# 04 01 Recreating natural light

We just wrapped the interview with Kyle, and actually the ambient light levels have changed a little bit.
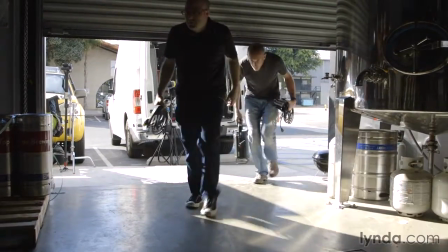6s
We were fine for the entire interview, but I do want to talk to you about how Greg and I set everything up and the decisions that we made. So even though this seems minor, this is sort of one big change, which was when Kyle came in to stand in.
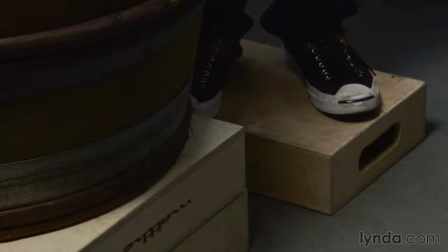21s
We were standing in sort of, you know, I'm on the Apple box, Ben was in here, Greg was in here. But when Kyle passed, we had him stand here. And he said, you know, we usually have a barrel in the brewery.
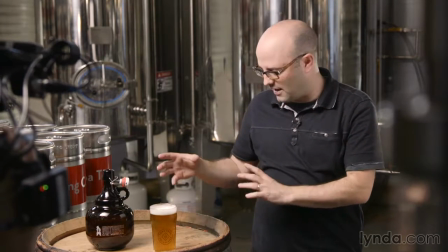32s
It's kind of a thing. Would it be cool if I had, you know, my beer on here?
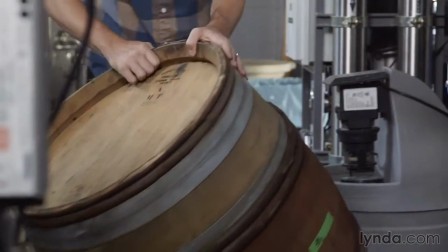37s
And I love the idea. So that got rolled in. We have that on basically the equivalent of 2 full Apple boxes.
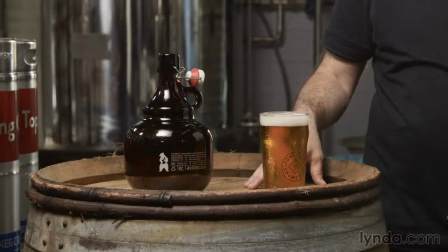45s
We got a couple of halves and a full, and we have that up here. That gives us a little bit of height. We knew the beer was going to be here, and then I was talking it out with him and Jack, and they mentioned the growler.
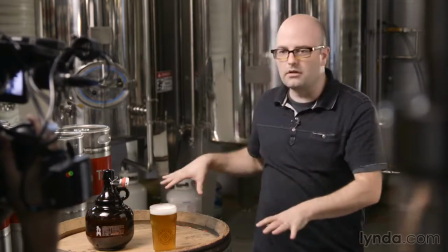57s
Why not? So a growler gets set here. So we have a little bit of production design, and that's also important. It's something that people forget. You know, even in a small project, you need to think about the entire set. And so this was just sort of an addition to something that you didn't see earlier on. Now, from a key standpoint, I'm actually going to have Greg come in. We have that Q1000 from Felix,
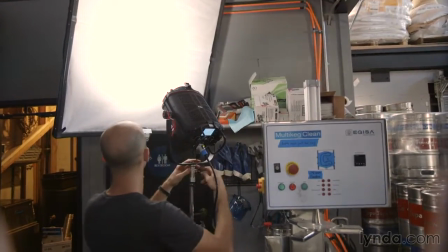82s
which is sort of a harder Fresnel light source that we have bouncing into a 4x4 frame into the DP kit off of white. Let's audition that on and off just so that people can see it. And again, the ambient light levels have changed a little, but the key is basically doing, if I was looking camera left, what we want it to do.
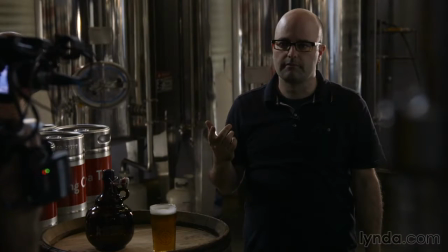101s
So we're just going to turn that off. Going off? Yep. And let's go ahead and bring that back up.
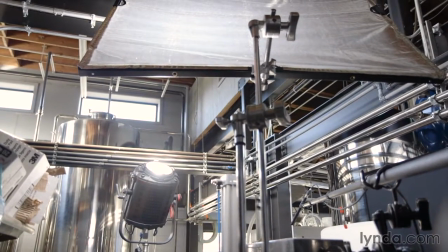106s
Back on. Good. Okay. That's our key light, and it's working, and it's creating a nice soft source.
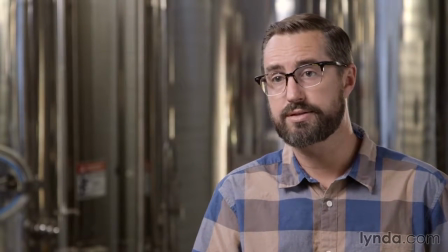112s
And the whole goal here is natural. We don't want to make it feel like it's lit.
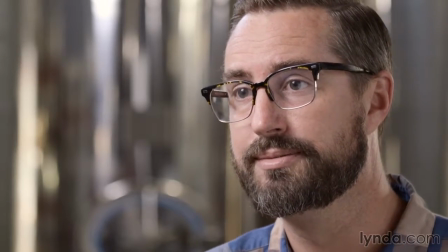119s
We just want to make it feel like we have natural light coming into the space.
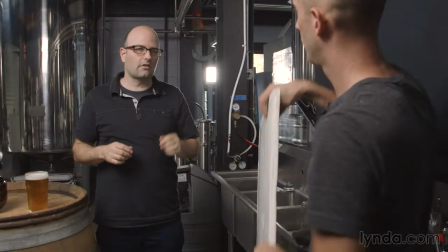123s
Yeah, we did some negative fill behind, and we actually brought in a small white fill card just to give you a little bit back.
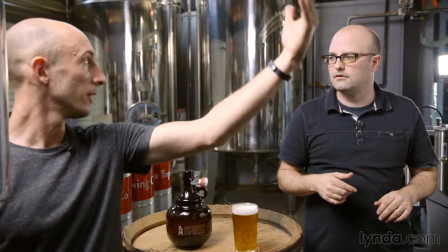130s
Right. So to keep the sunlight from anything that was coming in on the left side of frame, and then but then also fill back in from our key source.
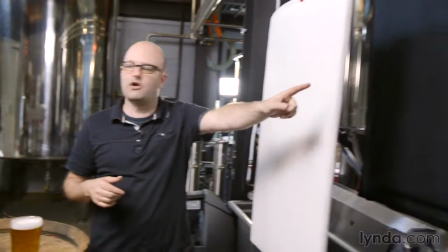137s
Yeah, so it's kind of doing 2 jobs here, this 4x4. It is doing 2 jobs.
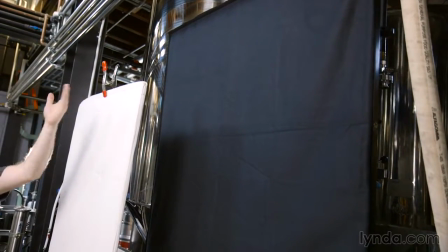143s
It's blocking the light, or the light that we had earlier on coming in through that skylight.
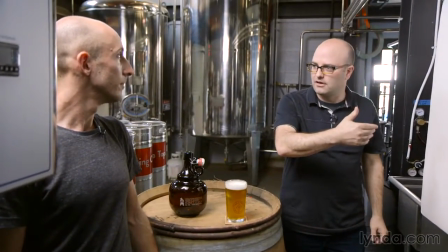147s
Right. And it is creating a little negative fill by the nature of it. But then we felt that we wanted to get a little bit more light. You'll often see that when you're shooting interviews and you're doing a setup like this, sometimes you'll find that there's this little dark part right here. And Kyle had a little bit of that going on. He was also wearing glasses. So we brought this in to just give a little fill. And let's take a look at what it looks like when it's out.
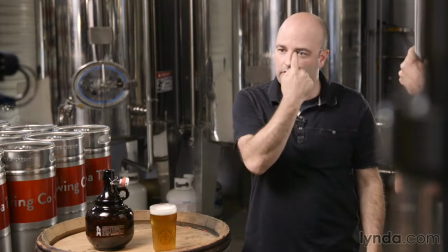177s
Okay? And then we bring it in again. And you can just see how that's poking in there a little bit. Some people don't need that at all. We might want to fill, but we don't necessarily need it for that job. But it just helps get into that little place, and I think that that's really important to look out for when you're shooting. There have been many times in history that I've regretted not setting up that little fill. And then I look in there, and it just seems really dark in that little spot on the fill side.
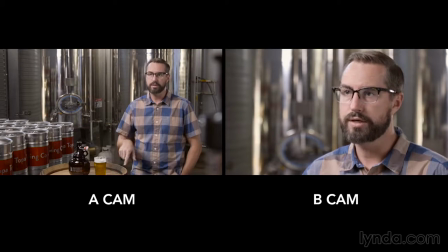206s
Of course, our A and B cameras are shooting into the fill side. They're not on the key side because we don't want things to look flat.
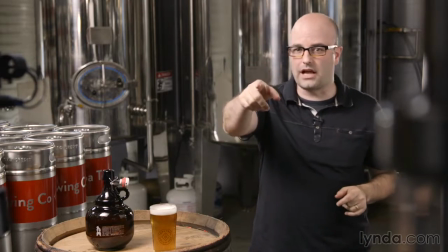213s
We already talked about that a little bit. I'm looking camera left. We have an A camera there, and that's our setup.
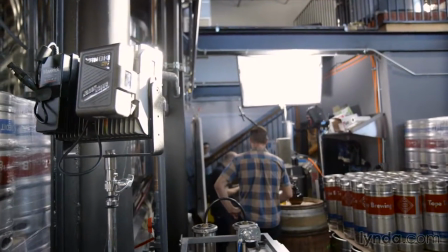219s
And so I would be looking to Abby, who was conducting the interview. She was standing on the stairway over there.
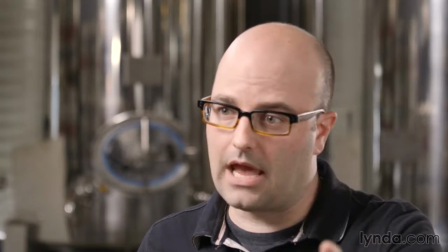225s
And then we have our B camera also on the fill side,
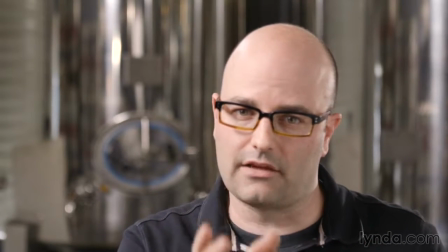230s
and that's going in, and we have it on just a slightly different angle, a tighter shot for this particular interview.
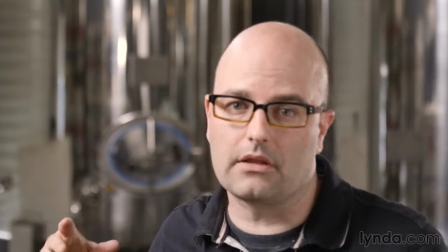236s
And we're looking into all of this. And again, ambient light levels have changed a little bit, but it's a really nice shot.
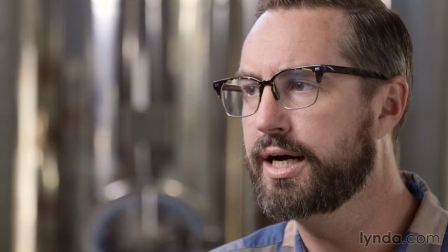243s
And you can see it from the interview footage, and you can see what that camera is doing. We shot it at an f4.